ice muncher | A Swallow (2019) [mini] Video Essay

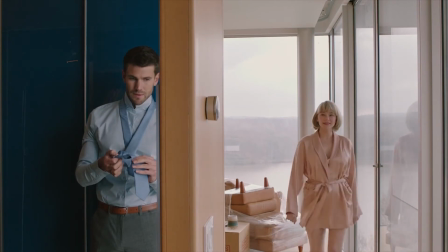The film takes us from seeing both characters' worlds pictured together to seeing them pitted against each other in entirely different shots.
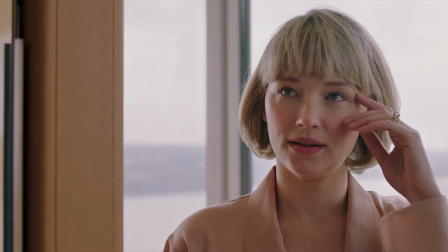And although Hunter is now standing up for herself, she is notably smaller in size, always looking up to Richie and him down on her.
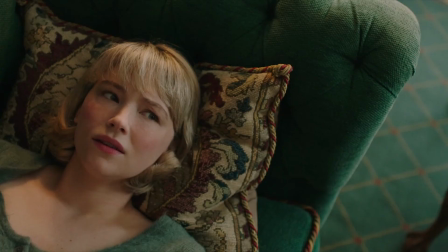Focus, sound, framing, size, and color are just 5 tools that Swallow uses to create division and tell a story.
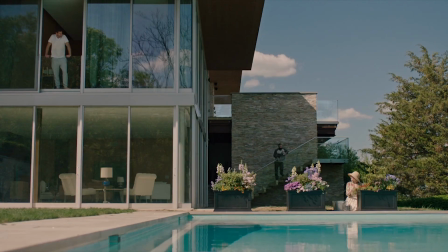But these tools aren't just exclusive to Swallow, they actually say a whole lot about other films.
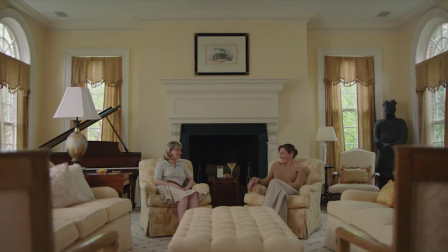And photos. The person behind the camera has a whole lot of power behind the most invisible of decisions.
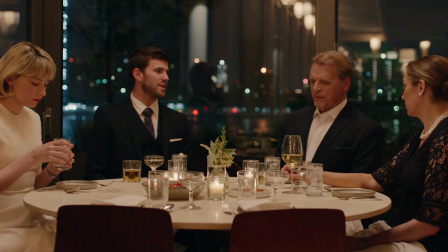And all it takes is just one hand movement, one changed setting, and the experience becomes entirely different.